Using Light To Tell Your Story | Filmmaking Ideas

But it's really important to be careful when using bold colors because color changes can really change the perspective of the story to your viewers.
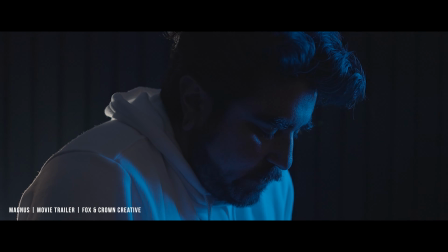Here's an example from one of my most recent movie trailers. We did this for Edit Fest by Film Supply.
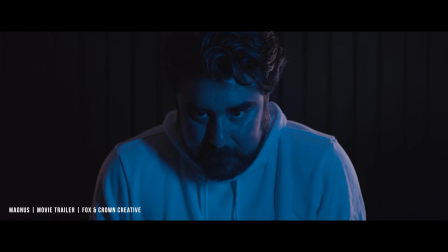This was our submission. It's called Magnus, and we decided to set the opening scene in the future, and we wanted it to feel really cold and really dark and really futuristic.
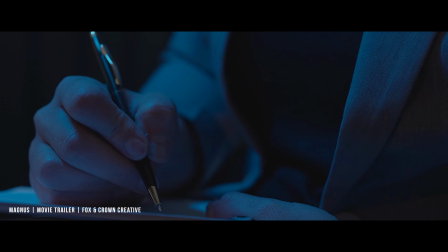I don't want to spoil it, so I'll leave a link in the description below. But anyway, back to this movie trailer.
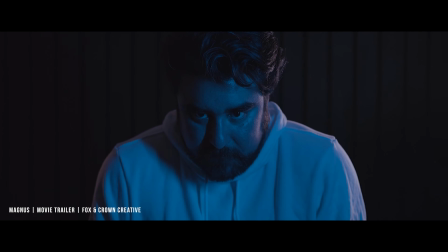We used a lot of blue tones, and we used the black slat wall that we have here in the studio in the podcast room. We actually didn't get any behind the scenes footage as we were filming this movie trailer.
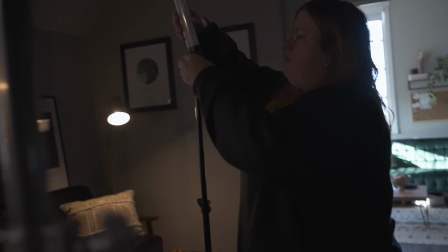We were in a hurry and we wanted to get the submission out early, but here's some B-roll of us recreating this scene. First,
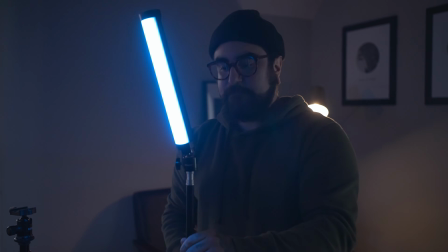we started with our key light, which was the Ambit Full A2 set at a cooler setting. By the way, this video is not sponsored, but I really love this tube light. I got it for about $52.99 on Amazon. It's always worked great, and I've had it for many months now. It's been a lifesaver in a pinch when I really need something and I need to magnetize the light or put it in some weird place.
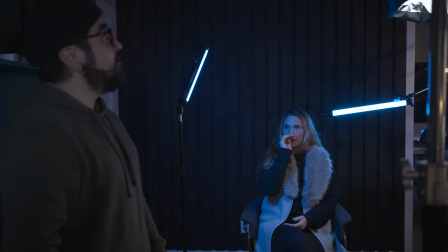And also too, if you're on a time schedule, this is a great way to get great lighting for a very inexpensive price.
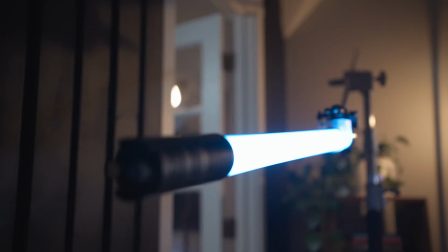So anyway, back to the trailer. We used the Ambit Full A2 as our key light, and then we used the tube light behind me, which is a digital photo tube light.
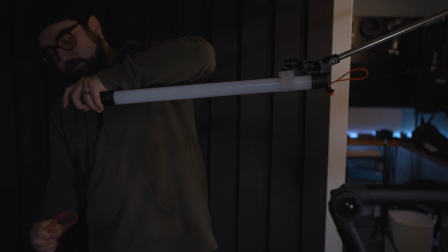We use that at a cool setting as well and put that behind the subject to act as a hair light. We wanted this room to feel dark and cold because there's a shot right before that where they see the computer analyzing the other person, the other character,
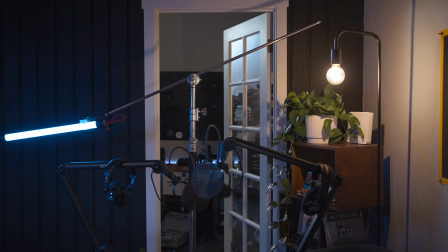and we wanted to match the lighting in that scene. And finally, I wanted to add a third light to add a bit of fill and color contrast to round out this look.
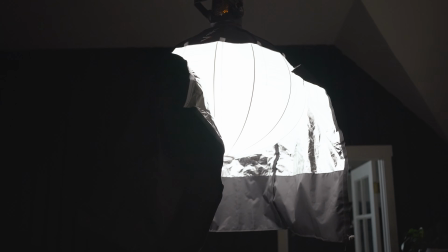For this, we were going to use our Aperture 120D Mark II, but to keep things even simpler, we decided to go with our Amaran 60X again.
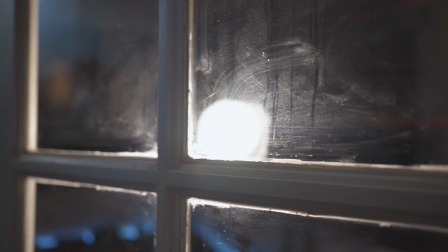We set it behind this door and put it to about 20% to add a little warmth to the blue.
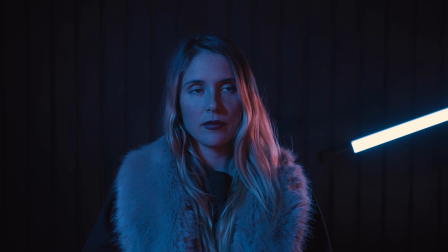This really helped to offset the blue in the shot. Okay, so here's the setup light by light.
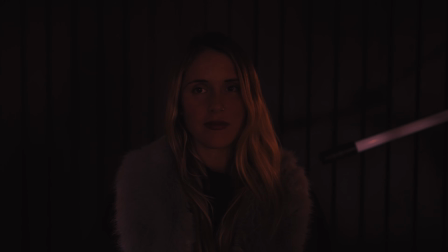First, here's the scene without any of the lighting, and then adding in the key light,
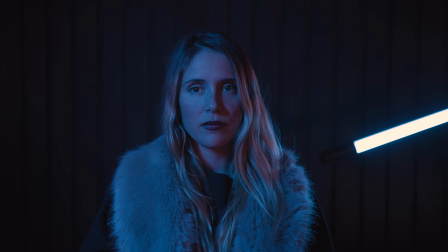then with the hair light, and then finally with our filler light. And this is the final look. All in all, I thought it looked really great. It's probably the simplest setup that we did out of all three of these lighting setups, and it was super fun to do. So anyway, thank you so much for joining us in this video. We hope that you enjoy these lighting setups and that you go out and use them in your own films. If you like this video or you learned something, please press the like button below. Consider subscribing if you haven't already, and we'll see you in the next one. Laters.